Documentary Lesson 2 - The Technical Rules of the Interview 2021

So Carly is a famous rock star musician and we're interviewing Carly about all the amazing things that she's done in her life. So if I'm interviewing Carly and I'm interviewing her in her music studio, okay? There might be things that add to the story that could be in the background. So maybe her guitars are on the wall, or maybe the drum set's in the background, or her gold platinum record is hanging on the wall. I might include that in the image. Maybe that's my wide shot when I'm doing this interview. Now, if I'm interviewing Carly in the park, and it's just a bunch of trees, okay, well, screw that. I don't need all that stuff in focus. I'm going to blur the crud out of that. so that it's not a distraction, and that we just stay focused on Carly. Make sense? So you kind of have to pick and choose. Like right now, my shot's pretty blurred behind me, but I'm still getting the color, and I'm still getting a few things. You can see there's a baseball behind me. You can see there's my cool Back to the Future shoes and Optimus Prime and stuff like that. You can still kind of tell what these things were. If I was doing an interview, I might do a wide shot of this with a little bit more of these things in focus because these things might actually add to who I am as a film teacher, for example. On this shot, however, I want to make sure that the close-up stays popping from the background. So, I'd want to make sure that it stays blurred enough that the subject pops. Does that make sense?
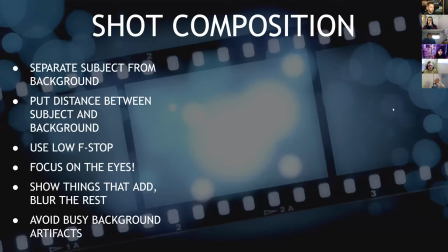38:44 Do you guys understand what I'm saying? Okay. So for example, I think I have an image here. So for example, yeah, here we go.
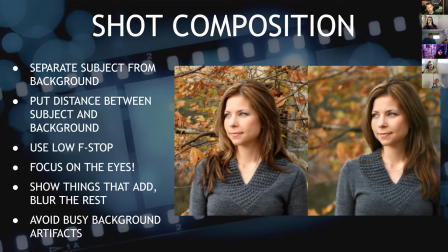38:53 Here's a, here's a woman outside of the park. Which one would you rather have in your documentary? The second one. The second one. Yeah. Easy choice. The one on the right, the one on the right. She really pops in this one. I still get all the beautiful color, right?
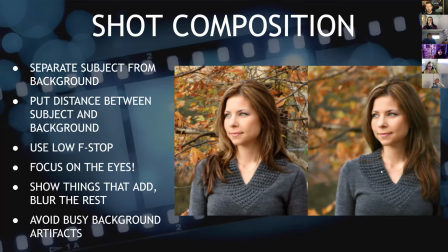39:12 I still get all the beautiful, I can still tell there's a leaves back there and all that kind of stuff. But now my eyes are focused on the subject, which is what's really most important. And this one, this one's too busy. Look at all this stuff that's going on. This is a distraction. This is much, much, much too busy.
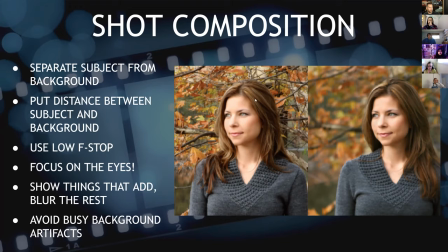39:27 She looks, she looks like she's got branches and trees and leaves growing out of her head. That's, that's frustrating. Like, look at this branch that goes like right through her. Like, I can't unsee that now that I've seen it. It literally looks like she's got like an arrow through her head, right? Because it's too much in focus. She looks like, She looks like that brown wizard from The Hobbit, right?
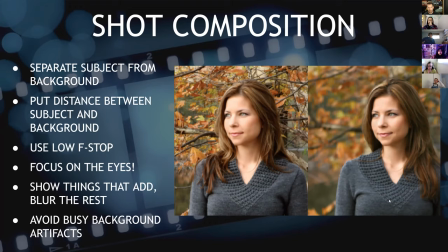39:45 Like I don't, like there's too many branches and leaves all over the place, right? This one's much, much, much, much better. So make sure you're blurring your background. This goes with your like photography work as well. If you're doing portraits, okay, the same rules apply, okay?
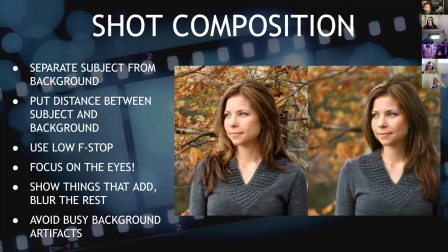40:02 It's like separate your subject from the background and avoid busy background artifacts. Also, be mindful that you're not putting too much on the same rule of thirds. Okay, look at my image here on my screen. Okay, I was very careful about where I placed all of these items on my shelf. Because I don't want these shoes right behind my head. This looks weird. You see how this looks weird? Optimus Prime is like growing out of my head. And there's like weird shoes behind my head that doesn't look good. This doesn't look good. Now I've got like an orange crown going on and my camera's gone out of focus. Okay? Like that doesn't look good. I don't want that either. So I purposely, see how there's a little space here? I purposely made a little space in my background so that I can still have these fun little artifacts behind me, but they're not invading in my territory. They're not invading on my rule of thirds. So be mindful of your shot composition. Be aware of the artifacts that are behind your subject. They can be a huge distraction if they're too in focus or if they're conflicting for the same rule of thirds as your subject. Make sense? Okay. Let's move on because we got to keep moving on. I got a lot more I still got to cover.